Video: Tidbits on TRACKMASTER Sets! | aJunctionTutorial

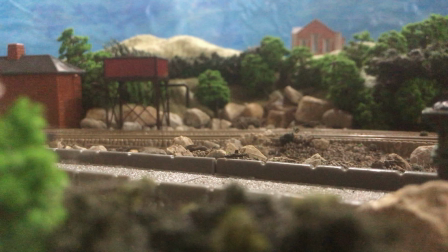8:05 And then here's that same set again, redressed.
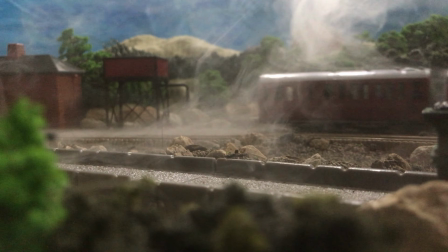8:08 I removed the tunnel, a lot of the buildings, but there's that same building in the background except it's just by itself, and there's just a bunch of trees too.
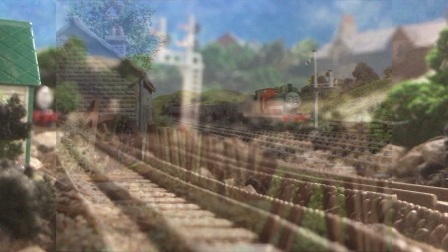8:17 Now this set, I took inspiration from that one Series 1 set, right after Goran Tilt with the signal and the house and whatnot,
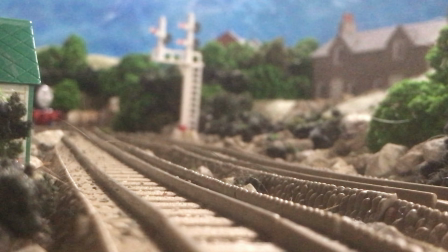8:24 but Inspired, not supposed to be a remake or direct copy.
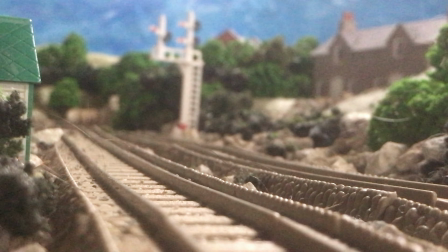8:28 I guess if you really want to, you could call it railway seriesified, but I have the camera focused on the foreground,
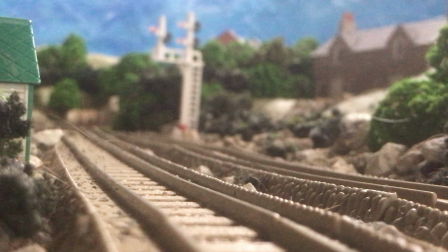8:33 so that way it looks like the set's a lot larger than it is.
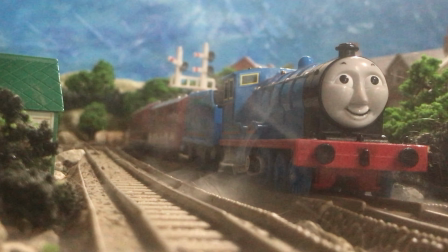8:37 Here's a really good example of Edward, the foreground, and oh man, that was the end of that scene.
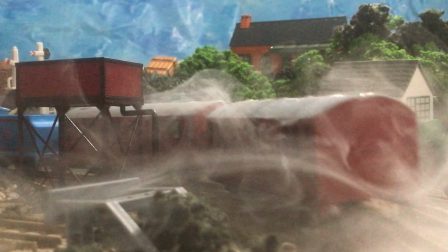8:44 I thought it was going on for a bit longer, but again, this is that same set again, redressed again, but it's got the buildings positioned, and fun fact,
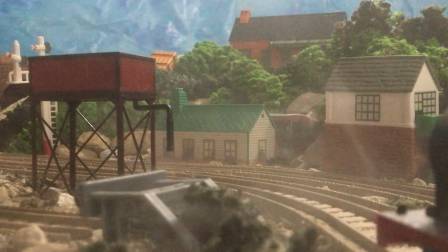8:51 that siding right there, that isn't actually a part of the set like yes it is but it's not connected in any way so again if
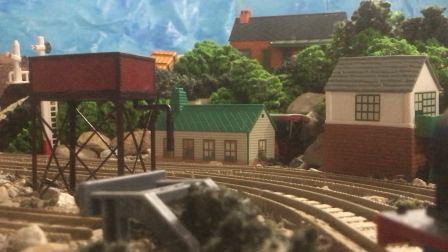8:59 you move the camera at all you would see oh it's not connected but from this specific camera angle it looks fine it looks like it's an actual
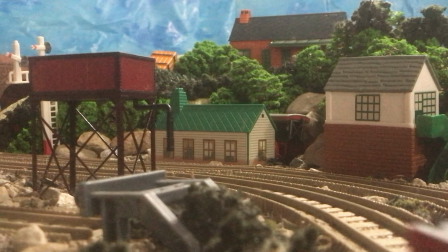9:07 sighting part of the main line and that's also how i'll be able to get it along that perspective since with normal trackmaster track it would be aligned but it isn't it's at an angle so again woo fun camera tricks
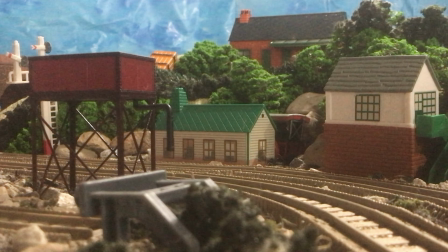9:22 got a little crate in the background too just a little speck of color and then this is also that same set
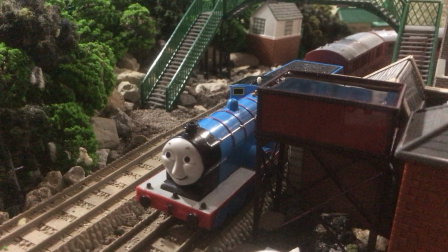9:27 redressed again for the upteenth time i haven't moved the track at all so that way it's technically a
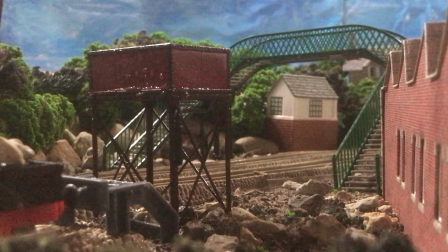9:32 redress i've just shifted everything around a bunch like you've seen that water tower in that signal box but again the tv series itself for thomas use the same props over and over again and that's what i've done here pretty much it's effective and it's easy i've also added a little dripping water on
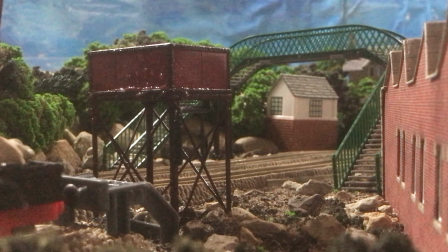9:50 the water tower since it's a water tower it's bound to get wet and also it's the uk it rains a lot so i just imagine
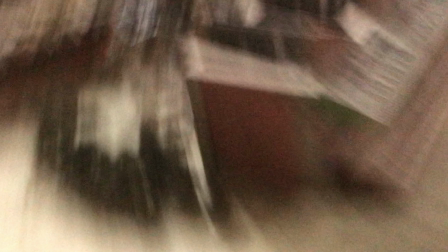9:58 water to me dripping also with this scene you can see best of all how when i remove the camera you can see all that magic goes away it's
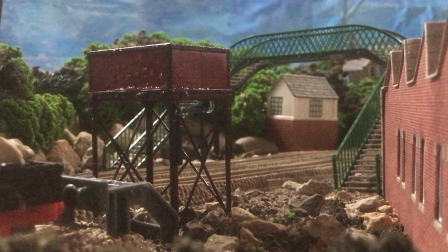10:06 just a simple little set but yeah i want to thank you all for watching and i hope you found some of what i said in this video to be interesting i'll hopefully do more in depth on a certain layout another time but for now Thank you all for watching,
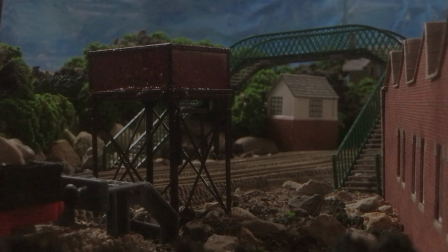10:20 and goodbye.